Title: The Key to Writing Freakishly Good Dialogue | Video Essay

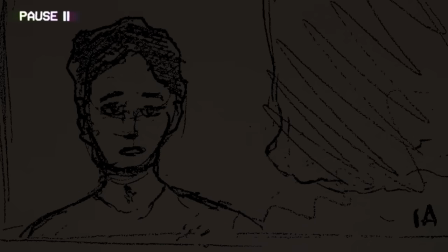If you have to get some information across and your solution is, I'll have the funny character say it in a funny way, you're not grounding the line in anything meaningful. Instead ask, what does this character want in this scene, and how would their wording reflect that?
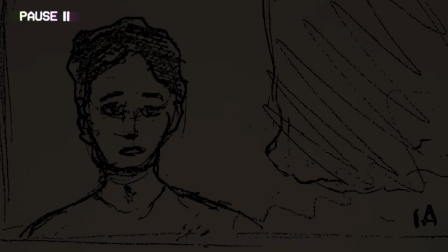Let's just say Philip is the kind of person who doesn't confront negative emotions. He just wants to ride the high, and if you get all dramatic, he's gonna snap at you.
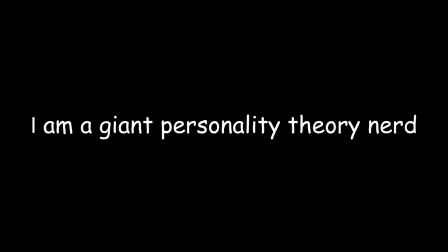Basically an avoidant and deeply unhealthy Enneagram 7. And Kima knows all of this.
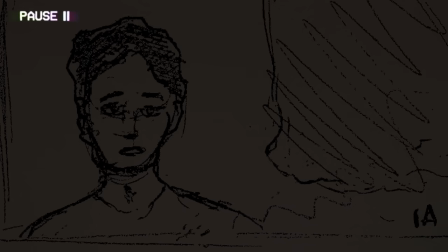Throughout their relationship, she's been putting her negative emotions aside because she knows that expressing how she really feels would scare him off. But now, it's their last time seeing each other, and she's been keeping so much in for so long, and she's confused because now he's leaving anyway, and by the end of the scene, she's going to explode on him.
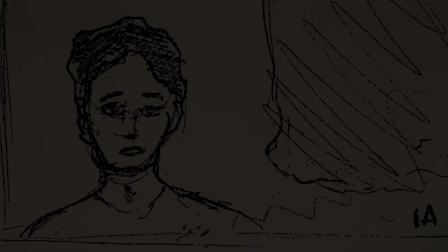In addition to all of this, Philip and Kima are both sane human beings who wouldn't just, you know, state what the current year is.
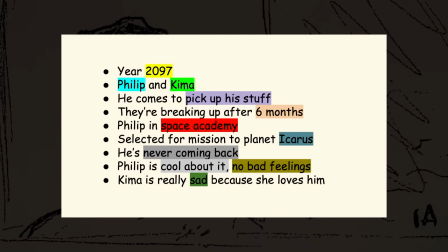But for the sake of the exercise, we're going to find a way to sneak that through the filter along with everything else I highlighted.
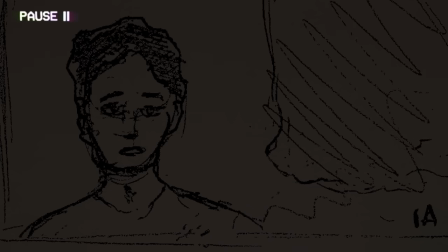This will be no easy task. There is, of course, an artistic, musical component to dialogue, and I'll talk about that later. But right now, I'm thinking tactically. I need to get my information through the filter. Starting with... He walks in. So what's their first interaction? How can I set the tone for this whole scene?
Hey.
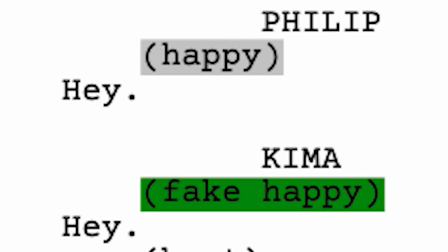Hey.
That's it. That's basically a perfect introduction to their dynamic. Now, why is Philip here?
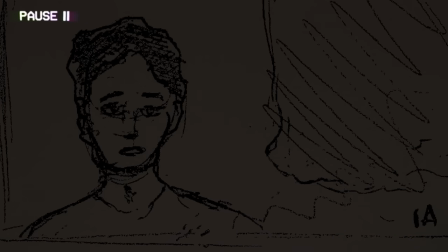I'm here to pick up my stuff.
No, no, she knows that. He wouldn't just say it like that. What if we use this opportunity to learn more about Kima?
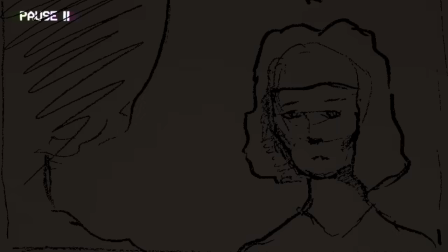Got it all together in the living room. boom multitasking with this line we give a justification for why Philip is here and we show what sort of person
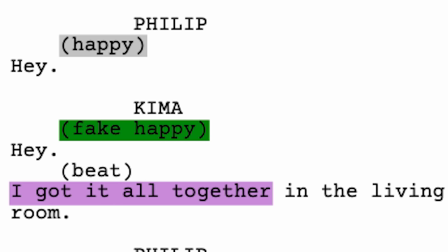Kima is she's making kind gestures towards him even now she's making his life easier because that's how she expresses love and how does Philip respond
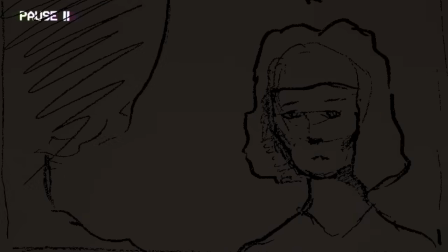to that well I'm not gonna have him brush it off entirely like he's still appreciative but he's not appreciative the way she wants him to
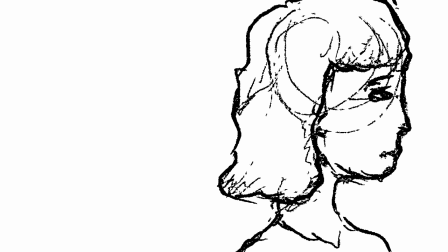be no eye contact walks past her damn thanks Kim yeah you know You know what's crazy?
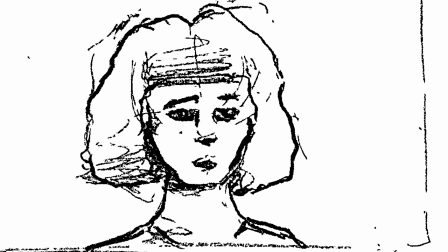The first Icarus mission left in 2084, right? And when they arrive in two years, it'll have been like a 14-year thing.
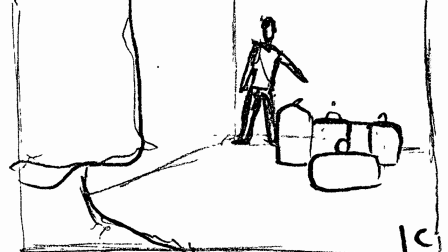But we're doing the whole trip in eight years. That's how fast the technology's moving. And the third mission could even beat us there.
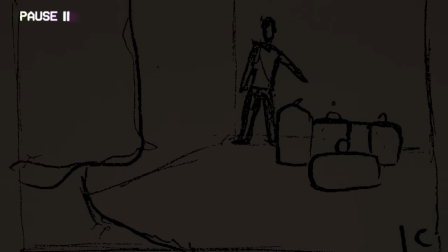Is he just rattling off exposition? Yes. But this is purposeful. He's talking about this because it's what's on his mind right now. What's on her mind? Closure. But she won't demand it outright. The filter is still there. How does she guide the conversation in that direction?
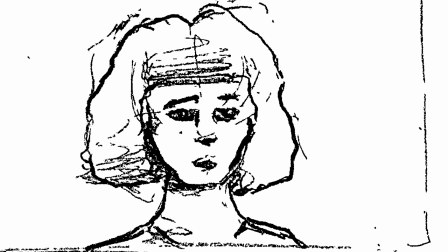How's your mom?
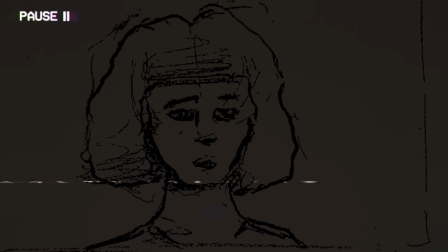I think this is good because it establishes that Kima knows Phillip's family and deepens their history And it's also a subtle way for her to inject sentimentality into the conversation
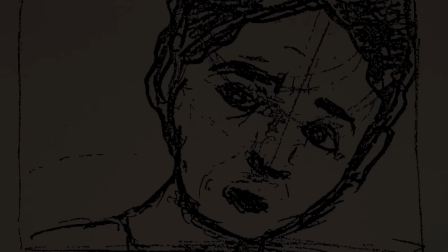She's supportive Very blunt. He can see what she's trying to do. This is also him putting up a boundary Subtextually he's saying the correct way for you to respond to this is to support me I remember
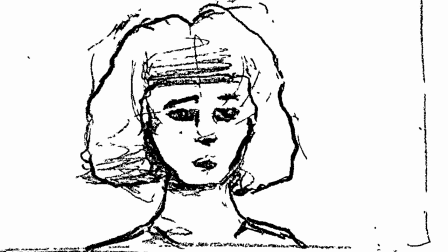when we all went out to dinner the day you got into the Academy She was basically there's the first quarantine period He's really not trying to have a
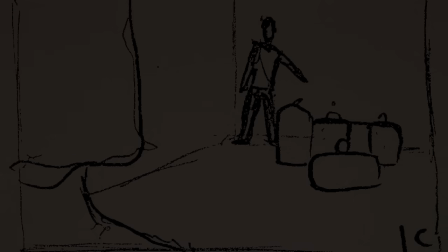serious conversation. We can use him packing up his stuff as a device to keep him in the room, but we have him loading it into his vehicle, so we use the bags like a timer, and we keep cutting back to the bags, like four left, three left, two left, oh boy, she better get this off her chest. And he's just rambling, all excited, and we're on her face the whole time.
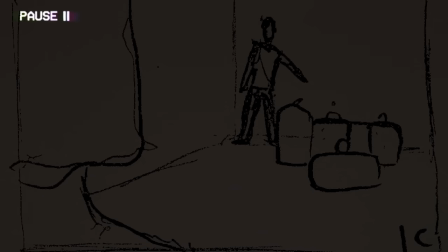I'm really proud of you, Phillip. Thanks.
He grabs the last bag.
I, I want, I wanted, how are you feeling?
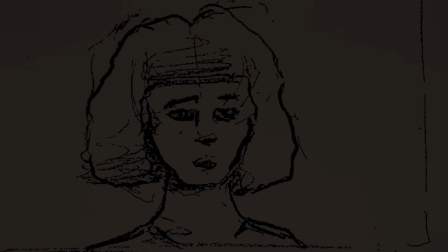Again, she can't just initiate the conversation she wants to have, so she's giving him an opening and hoping he takes it. She almost wants him to not be okay, but he is.
I'm great. How are you?
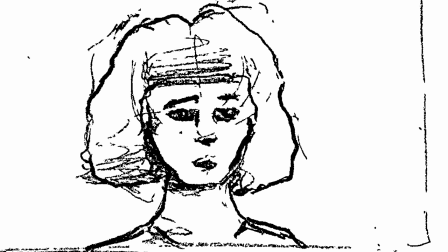I'm good.
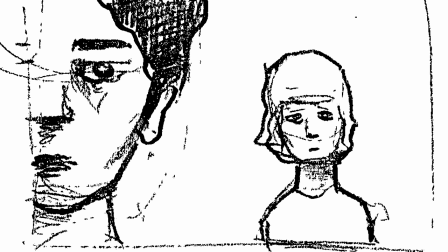All right. Well, goodbye. Wait, I'm sorry.
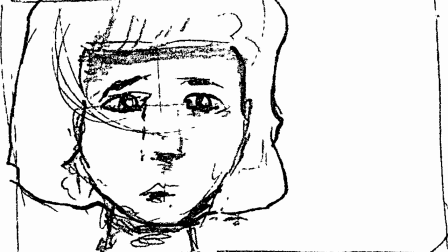Could we please just talk about you and me? I don't really know what there is to talk about. You know, we had our fun. I'll always consider you a friend, but I'm never coming back. I don't want you to mope about this. Mope? Yeah, mope. That's what you're doing, Kimo.
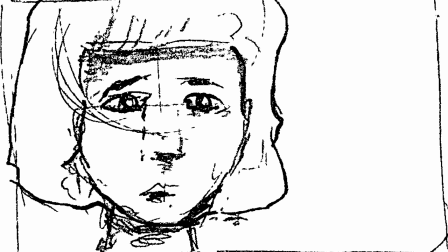You're making this about you. I'm sorry, I know. I just wish we could... You knew this was the endgame. Like, six months ago, we moved in together. You knew I was going to end up on that ship. I'm not trying to stop you.
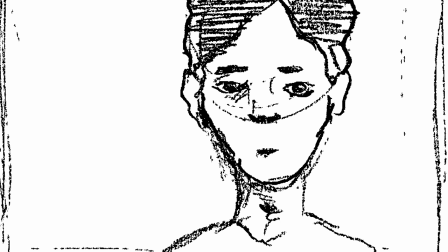Yes, you are.